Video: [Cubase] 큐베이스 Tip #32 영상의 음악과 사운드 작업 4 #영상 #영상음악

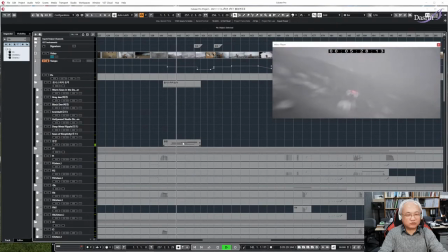코러스 소리입니다
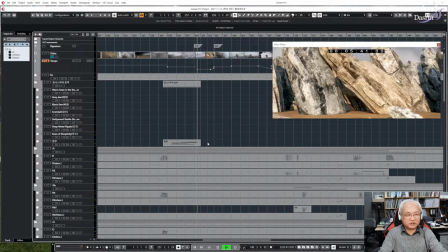긴장감과 극도화 시키는 음색이라고 할 수가 있죠
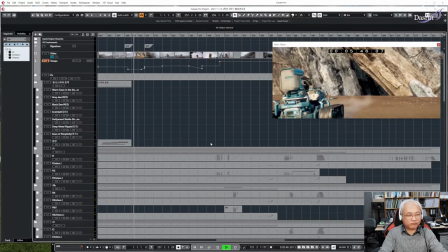템퍼가 계속 변하고 있는 걸 여러분들 볼 수 있어요
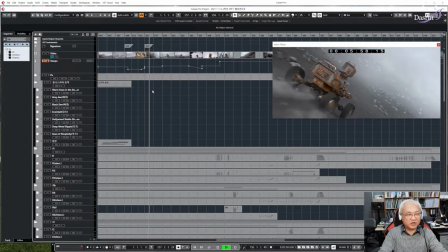또 음악이 급변했죠
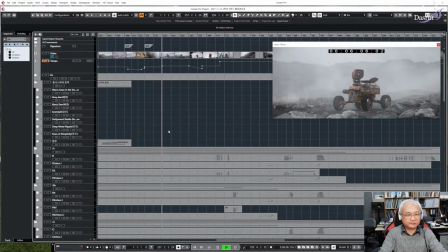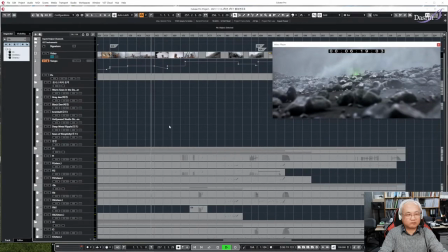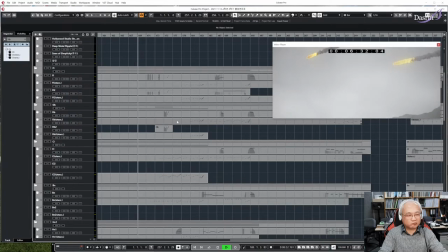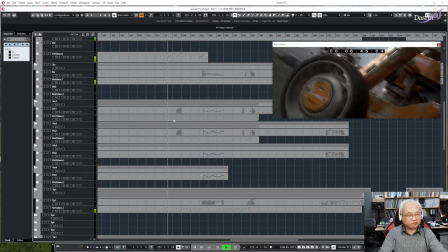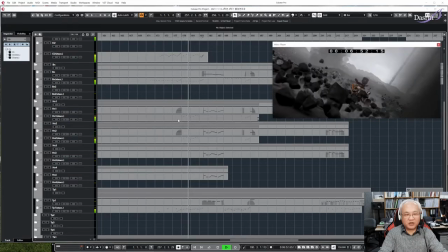긴박한 음악이 나오고 있습니다
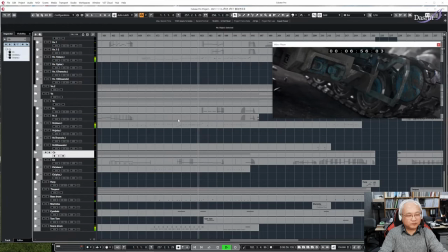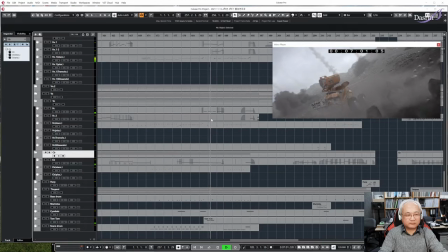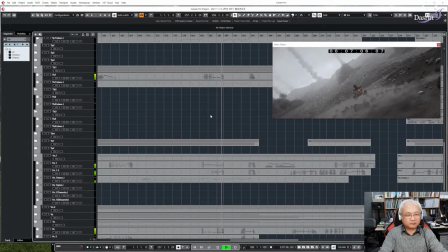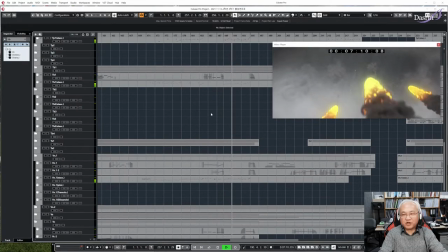장면이 바뀌면서 음악도 바뀌고 있구요
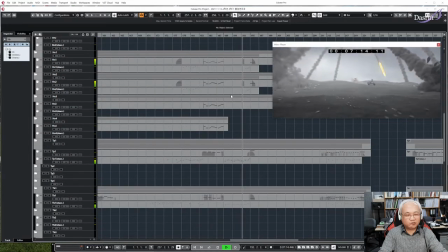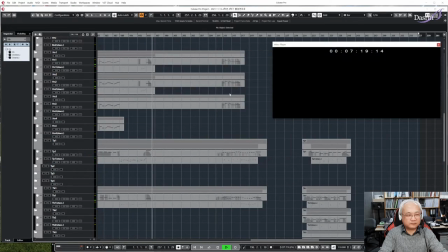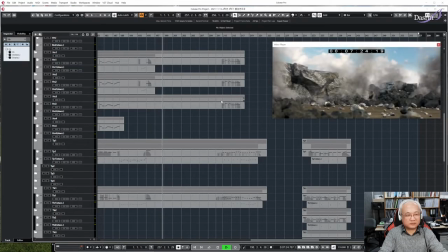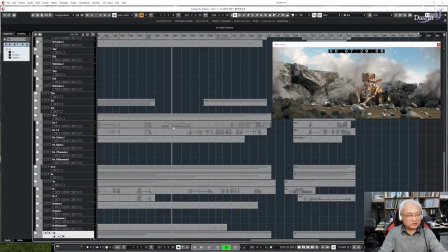음악이 바이올린으로 다시 시작을 합니다 정적인 그런 장면입니다
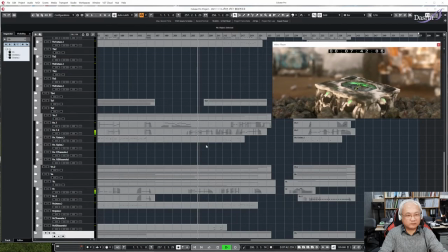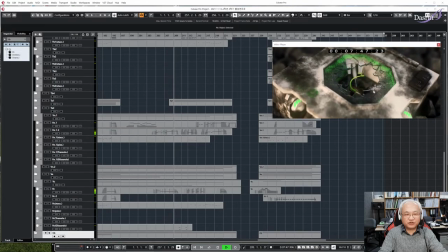뭔가 진취적이고 희망찬
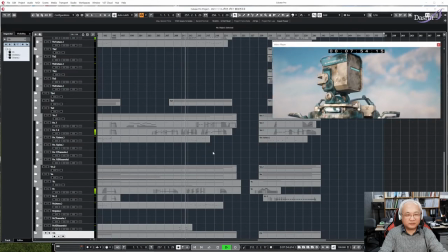그런 음악으로 바뀌었네요 생명이 도사났거든요
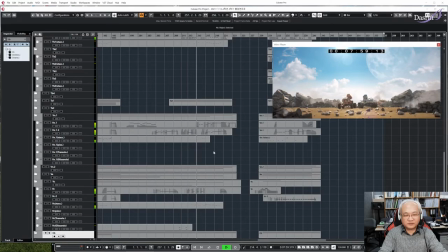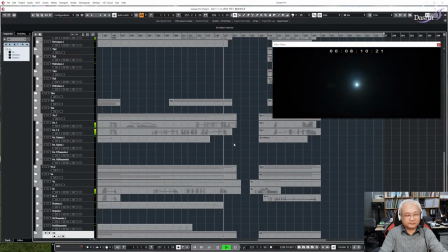이렇게 음악이 작곡이 되었습니다 이
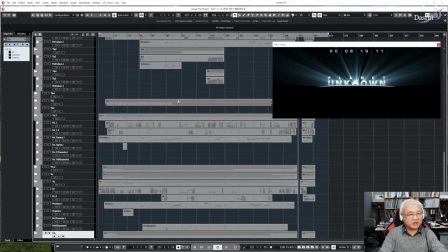음악 작업하는 데만 굉장히 많은 시간이 소요됐겠죠 그죠
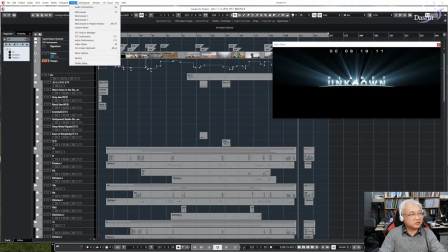물론 이게 이제 10분도 안된 한 8분 정도 되는 9분 정도 되는 그런 분량이지만
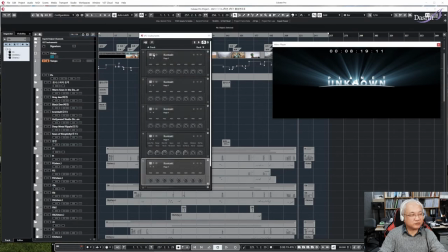여기 보시다시피 아까도 좀 보셨지만 콘탁의
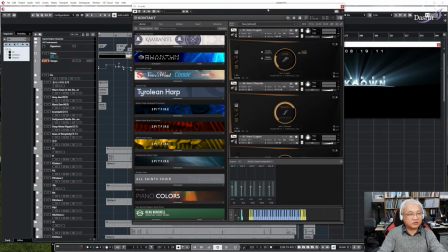음색이 굉장히 많이 쓰이고 있구요 이렇게 혼,
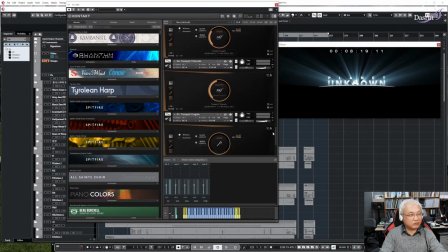혼 만해도 이렇게 여러가지 종류 그 다음에 트럼펫,
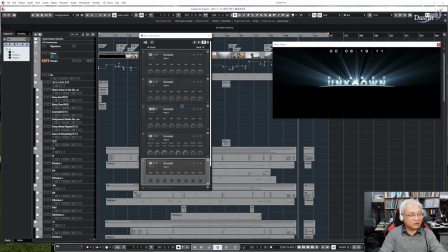레가토, 스타카토 이렇게 해서 여러가지 종류 그 다음에 트롬본,
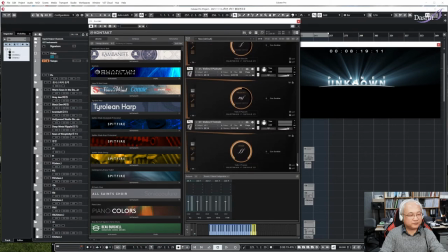튜바, 바이올린, 바이올린 퍼스트,
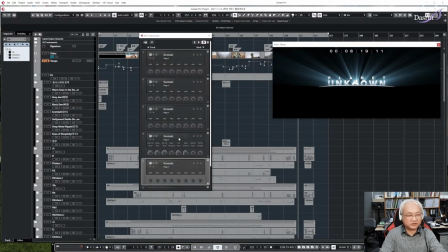세컨, 비올라, 첼로, 컨트라베이스까지 그리고 각종 타악기까지